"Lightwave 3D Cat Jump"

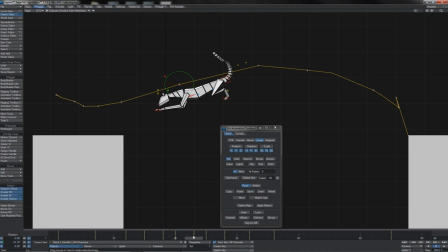I'm going to again exaggerate that idea of him coming down, and there we go. We can probably come in here again at the point of landing, just exaggerate the dip a little bit, which also of course plays into him, you know, pulling his chin up there,
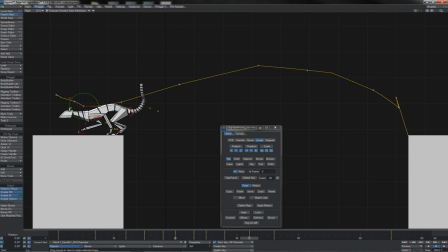and just let it start to have rolled back a bit more by this point before coming up at this point in time here. And we might actually just roll that on, let's say 1 frame, to give it a bit more time.
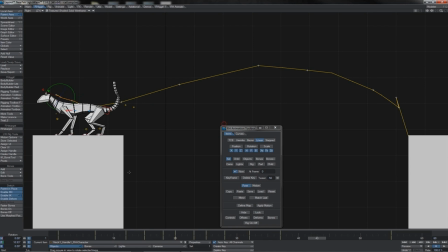And as we come out to here, we can perhaps have raised it up even more still. Okay, see how this is playing. Ah yes, he's got that nice sort of rest on his head. And of course the fact that it doesn't snap the way that he holds it once he comes into the landing,
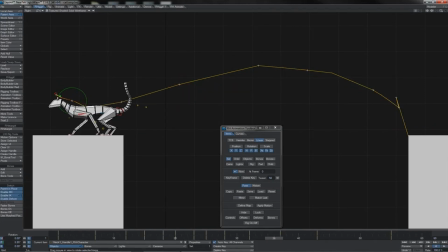let me just do this on a scrub here, that head and neck sort of holds and sort of levels off like that. This gives a sense of the musculature, of course, in his neck. We're doing overlap, we're doing follow through, but it's not just flapping around.
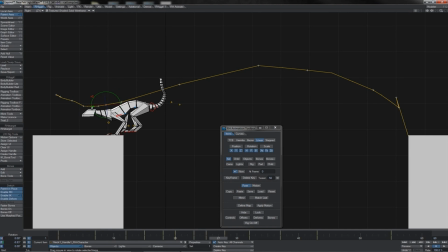This isn't a soft jelly-like part. He has got control of it. He is resisting the motion as well. His muscles are working against, you know, his acceleration, his deceleration, his mass, his impact, and so on. And so we get a bit more of a sense of that coming in by doing this here.
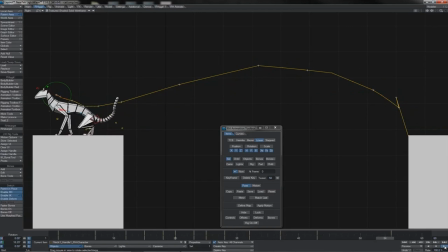But we do get that little snap on the head, of course, as he hits hard, and the little head just does that little bob, but it's restrained by the neck. So that starts to look pretty good as well, I think.
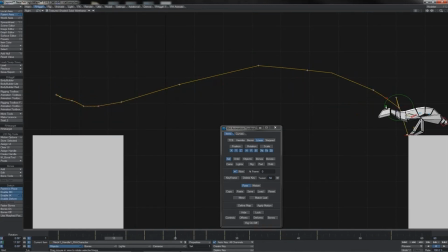Let's continue with making a few final little adjustments and tidy ups in our linear phase of animation here. And well, we may as well start out from the start, mightn't we? Right, first of all, when he's coming down here in his anticipation before the
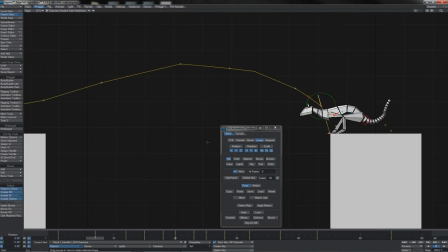jump, I think that maybe, and I'm not quite sure, I think maybe his butt is coming up a little bit high. Of course it starts down, and as he comes down it comes up. Now that's probably correct, but just to give him an extra little bit of spring force,
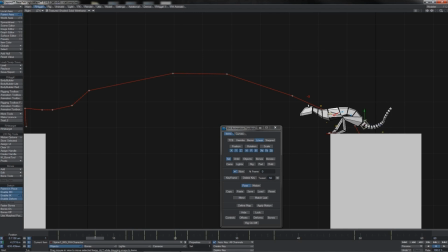I'm gonna dodge that down somewhat here. So I think that's going to be pretty good, and of course I'll just take that over to the other frame there. And I think I'm also going to roll it in a bit just to make it a little tighter there like that.
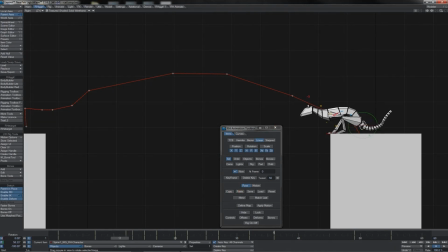Let's see how that looks. Yeah, because now he's coming straighter from that low point. You see the passage of his butt's motion there. And we can perhaps even bring this immediate next frame 13 here
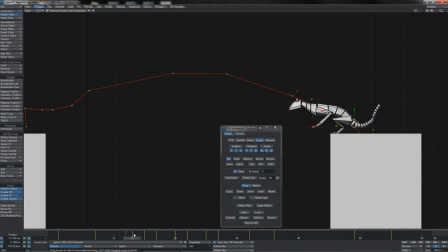down as well to again, you know, put more spring on the back legs. And of course if we actually look at the motion path there, now it's coming, you know, through rather than sort of hooking over and doing a little lump here.
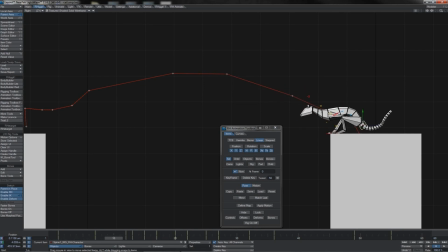So how's that up here? It's down. Yeah, see, he keeps his rear end low and then pushes through like that. I think that's a better little detail in the motion there.
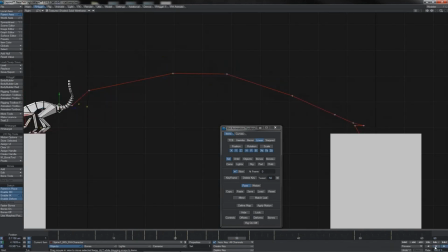Just check it. Yeah, that looks good. I think I do believe that's probably a little bit more believable than what we had there previously. So I'm happy with that guy. Now if we look at the landing phase here,
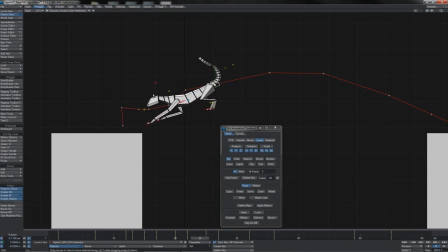then what I'm going to do is also look at his rear end, and of course, you know, it bunches up, his spine bends as he takes the impact there. We sort of get a bit of a hold on it, but I'm going to keep that back a little bit like this, so that just, you know, lasts a little less time.
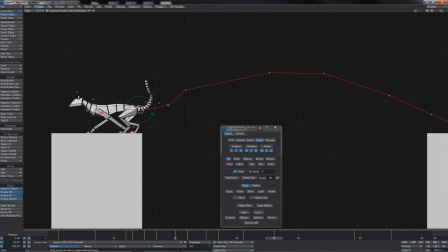Then once we get to here, I'm actually going to have begun to straighten his spine more, I think.